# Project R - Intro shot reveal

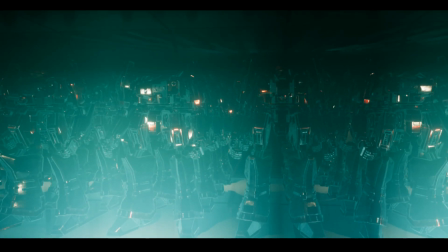(4:25)
So the idea is that only bits show up, and then the ones in the background don't show up as much to camouflage what's going on.
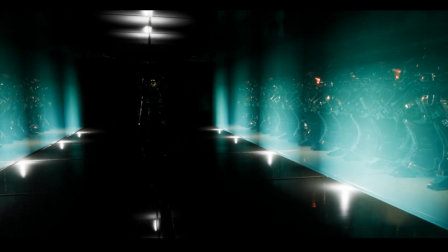(4:32)
And then in the foreground, we've got these like weird, almost energy barrier walls that they have in game.
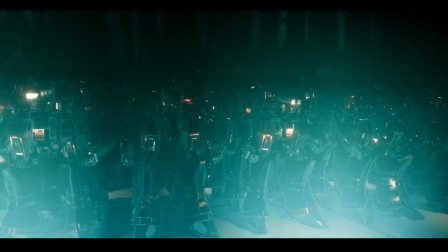(4:40)
But yeah, I tried to disguise as much as possible to make it look like it goes on forever.
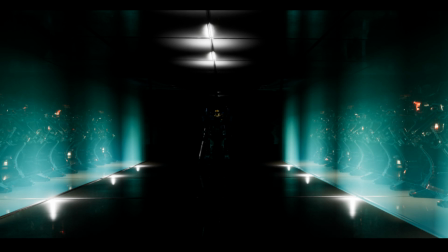(4:45)
And then the idea is to sort of switch it up and go to, say, one of the few cameras, because the idea is I'm going to switch between cameras here.
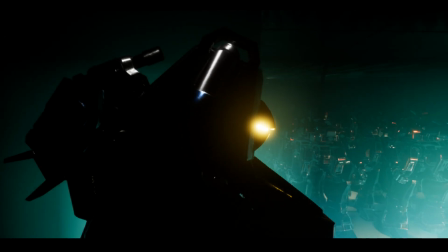(4:54)
Like, take this one, for example.
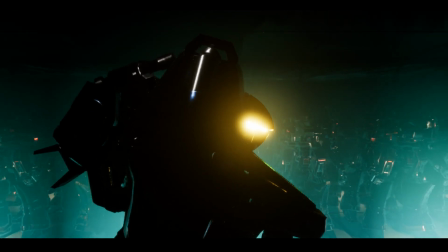(4:56)
We got this one where we see it from the side and the mech's walking, and you can see the stuff in the background, but you can't see quite how far it goes.
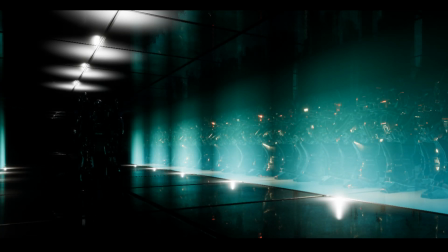(5:04)
That's cool for a small shot. And then we got the second shot, which is a little bit further back.
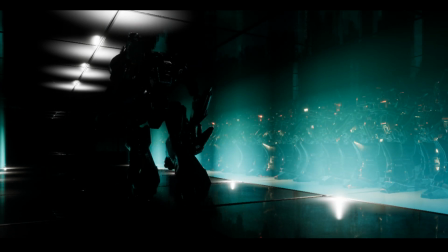(5:10)
If we play that, you can see the animation for the walk is a little bit jaggedy there.
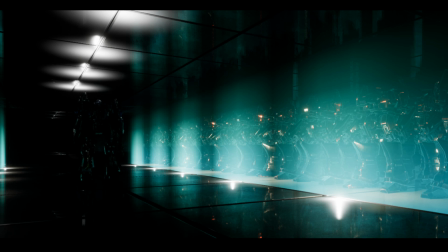(5:17)
Not as good, but kind of gives a little bit more detail. And then we've got another 2 cameras here. We've got one with FOV that kind of zooms out.
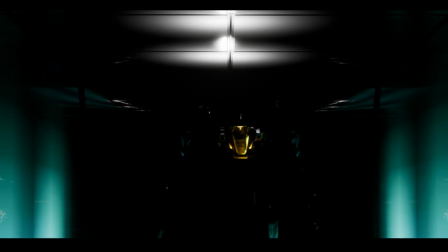(5:32)
That's walking towards the camera.
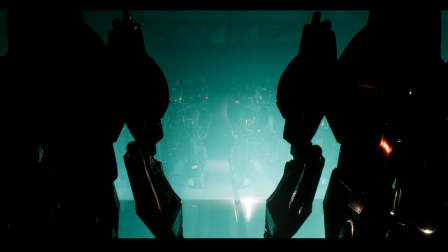(5:37)
And then we've got the 4th one, which is this sort of like shot in between the meshes to make it look all mysterious and cool again. So he should come past any time now. There we go.
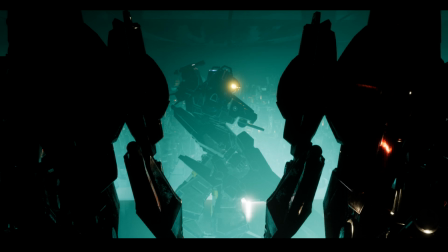(5:51)
So yeah, the idea is to kind of get this shot so he's walking down and then mix the text in between
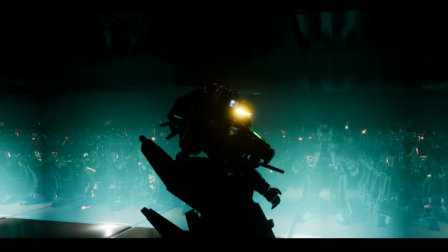(6:01)
and make it look pretty neat. Hey Zero in chat. So yeah, I've also got my fake lights on the front here to illuminate the robot a little bit.
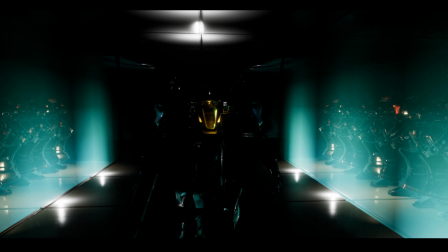(6:13)
That's looking cool. I really might give it a try and see whether I can lower the side bits here and give it that
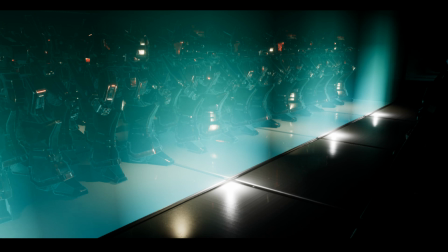(6:22)
that lowered section that the actual game has, because that would be cool to kind of lower it, set the energy walls back. Yes, it is, by the way, Matt Wheaton.
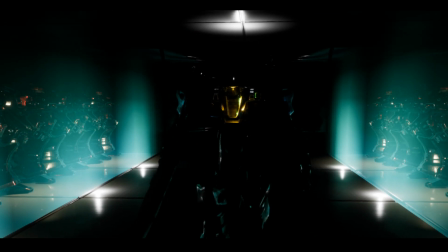(6:34)
This is supposed to be the or at least a reference to the
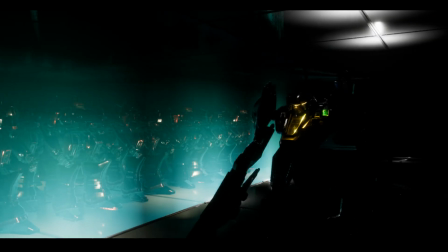(6:39)
end of Master of Arena where you're in the factory area, but I'm just trying to make it for my animation a little bit. So the idea is that we've got these sections with all of these mass-produced versions,
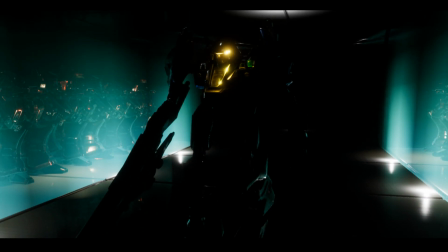(6:54)
and the AI, well, the robot that I've got here is going to walk past, and it's going to start off my animation,
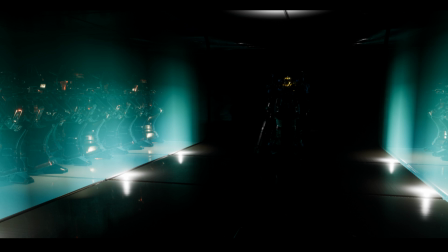(7:02)
which is, for anyone who doesn't know, that's all done in Unreal Engine 4, and it's all rendered in real time.
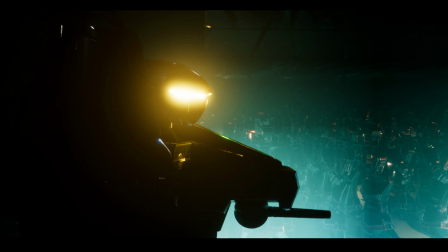(7:10)
So yeah, if we go back to one of these cameras now, for people who haven't seen this at the moment, if I just, can I get off the preview camera there?
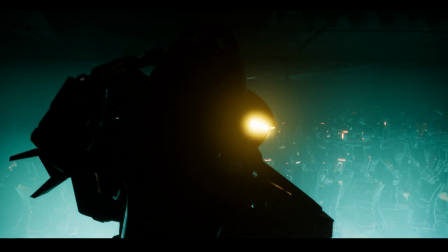(7:18)
So yeah, let's go over this again.
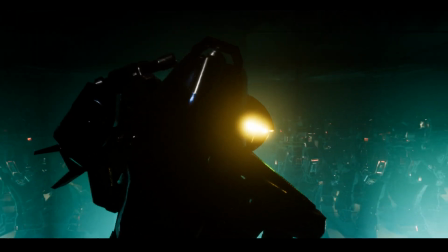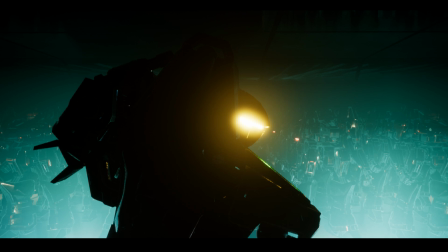(7:26)
That doesn't look too bad at the moment there. If I switch between these shots, I can make it last a lot longer. I'm not so sure if I want to, like I said, I'm conflicted now about creating the room accurately or just doing it like this.
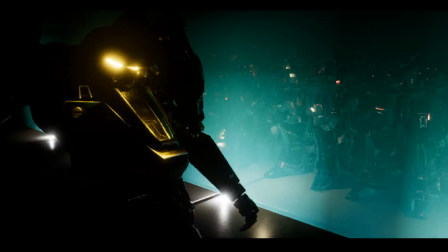(7:43)
Because I do like it like this, but I do like my accuracy as well, so it's awkward.
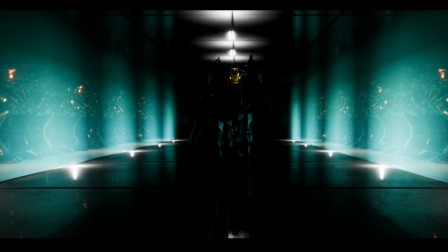(7:50)
Totally conflicted at the moment. I mean, I do like the way this looks.
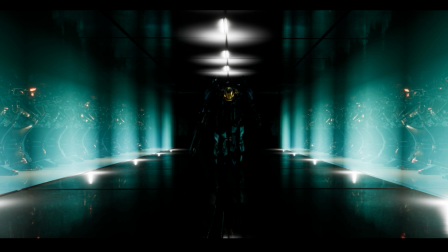(7:54)
Looks really cool with the lighting effects and everything.
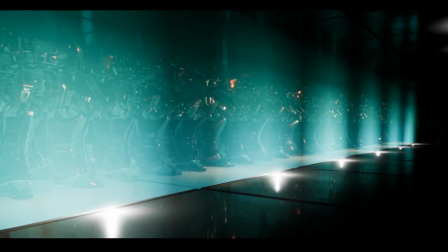(7:59)
So I love the way that the lights are just bouncing off, and then if we...
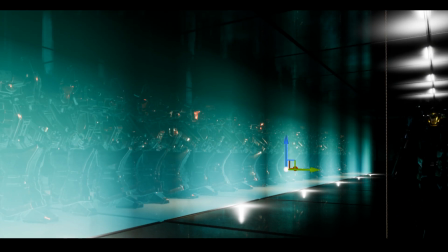(8:04)
The weird thing is, like, I was gonna decide on whether I should take away these walls as well.
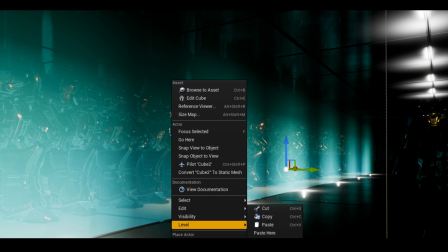(8:09)
Oh, can't delete while Matinee is open. Can I at least hide this?
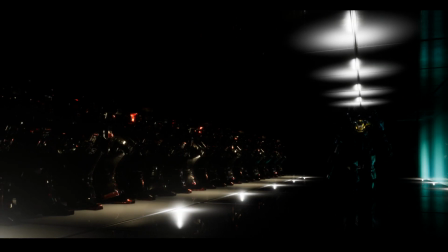(8:14)
If I go visibility and click hide. There we go. I could even hide these walls, but I don't think that would be that good, because, like,
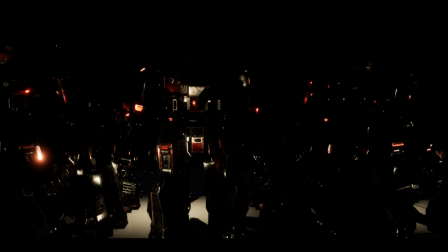(8:22)
even though they look really cool and mysterious here, it kind of looks like some promotional material for AC1 or something.
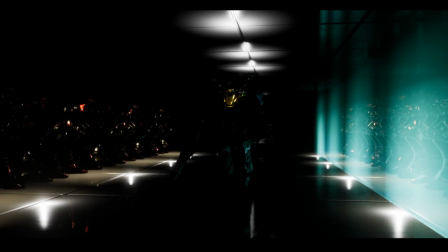(8:29)
Even though it looks really cool, I think it's better with the shield wall at the side.